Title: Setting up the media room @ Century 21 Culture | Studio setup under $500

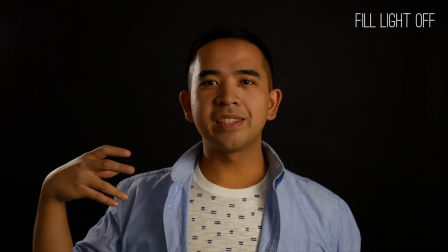[4:10]
Alright, so right away you can kind of tell that the right side of my face, there's a lot of shadow and it's not as bright as the left side of my face,
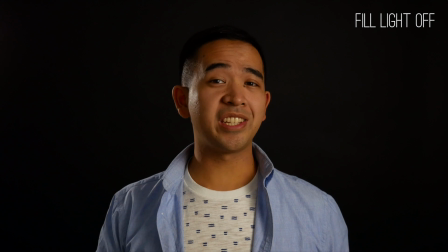[4:18]
because what the fill light's supposed to do is just to complement your key light and fill in those shadows that it doesn't get. And so depending on where you put the key light, it's just gonna get the opposite side. So right now, that's why my right side looks darker.
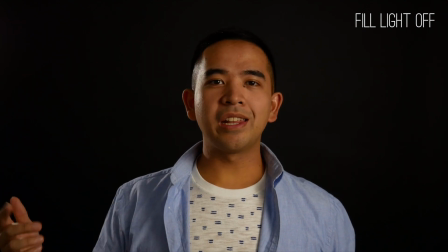[4:32]
So now I'm gonna turn that back on, and now I'm gonna turn off the backlight.
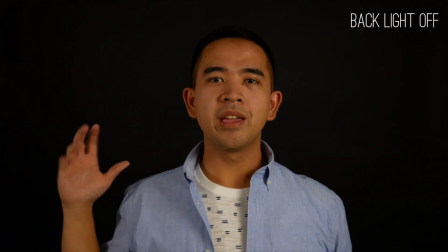[4:36]
So what the backlight is supposed to do is it's supposed to separate the subject from the background by giving it kind of like an outline of the body,
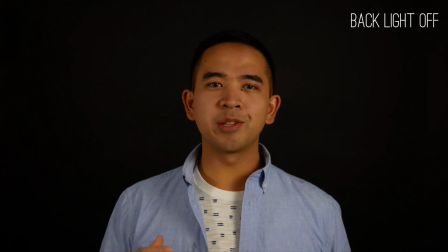[4:45]
a silhouette effect kind of. And I think what some people call like the hero effect or a halo effect. It kind of just makes it more dramatic and makes the subject stand out more. So now I'm gonna keep the fill light, and I'm gonna turn back the backlight back on,
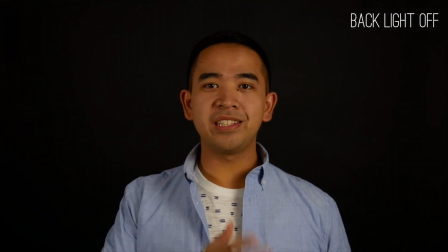[5:01]
and I'm gonna turn off the key light, and then we'll see what that looks like.
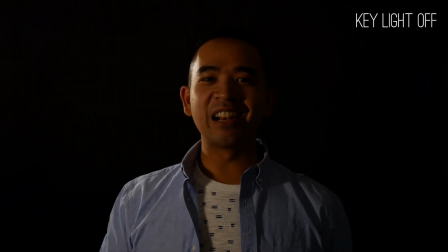[5:05]
All right, so as you can see, with the key light off, there's hardly any light coming at me. I'm very dark. A lot of me is in the shadow, and that's why it's called the key light, because it provides the most light. In some situations, you can have just the key light lighting your videos.
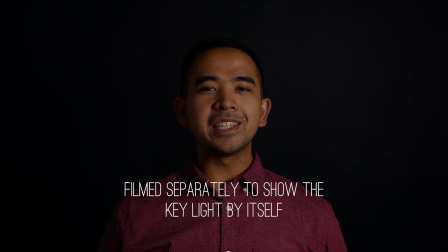[5:22]
I've seen a lot of videos where they just use one light, and you're able to create, a lot of dramatic effects still, and it's still effective. Obviously, it's not as good as if you have the 3-point lighting, but it's still something you can use.
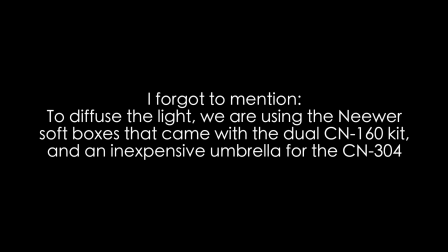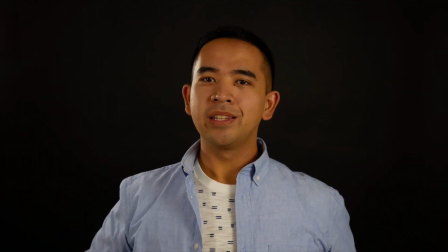[5:42]
Alright, so here's what it looks like again with all 3 lights set up. Much better than if you just have 2 or 1 light set up. The only thing left to do now is to soundproof the room. We actually have some foam, so we're going to try and do that, and maybe in a later video we'll show the difference between the sound without soundproofing and with soundproofing. So obviously we still have a lot to play around with different lighting setups and with the different backdrops, but with what we have here, we have more than enough to start making even more quality videos and content. And that's exactly what we want to do. We want to start providing even more value to buyers, sellers, and agents. And so if you haven't already, I want to invite you guys to follow and subscribe to Century 21 Culture on all of the social media platforms. There will be links below, and there will also be links for everything in the setup. So if you want to try that stuff out and check it out. So that's going to be it for this video. Thank you guys for watching, and I'll see you soon.
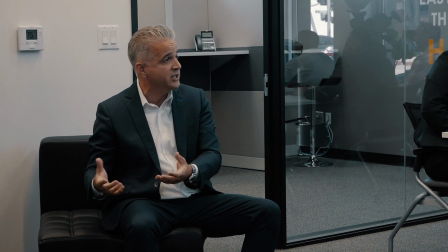[6:43] We have to consume knowledge to be able to keep up with technology and be able to embrace technology to open up the gates of relationships.
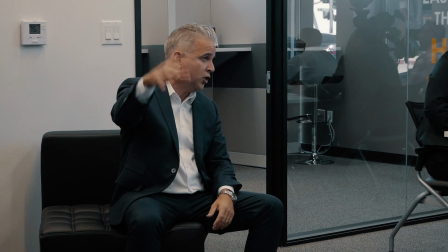[6:51] We're in control of all this stuff. We don't have to worry about the results. If we're just be in control of what we know we need to do.
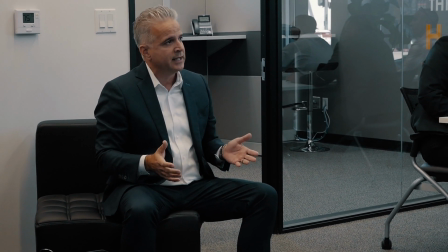[6:57] Why is it that we're doing what we're doing? Are we in the space that we should be in?
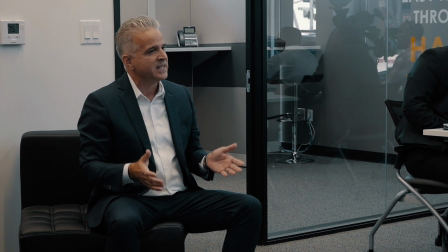[7:03] Then go all in.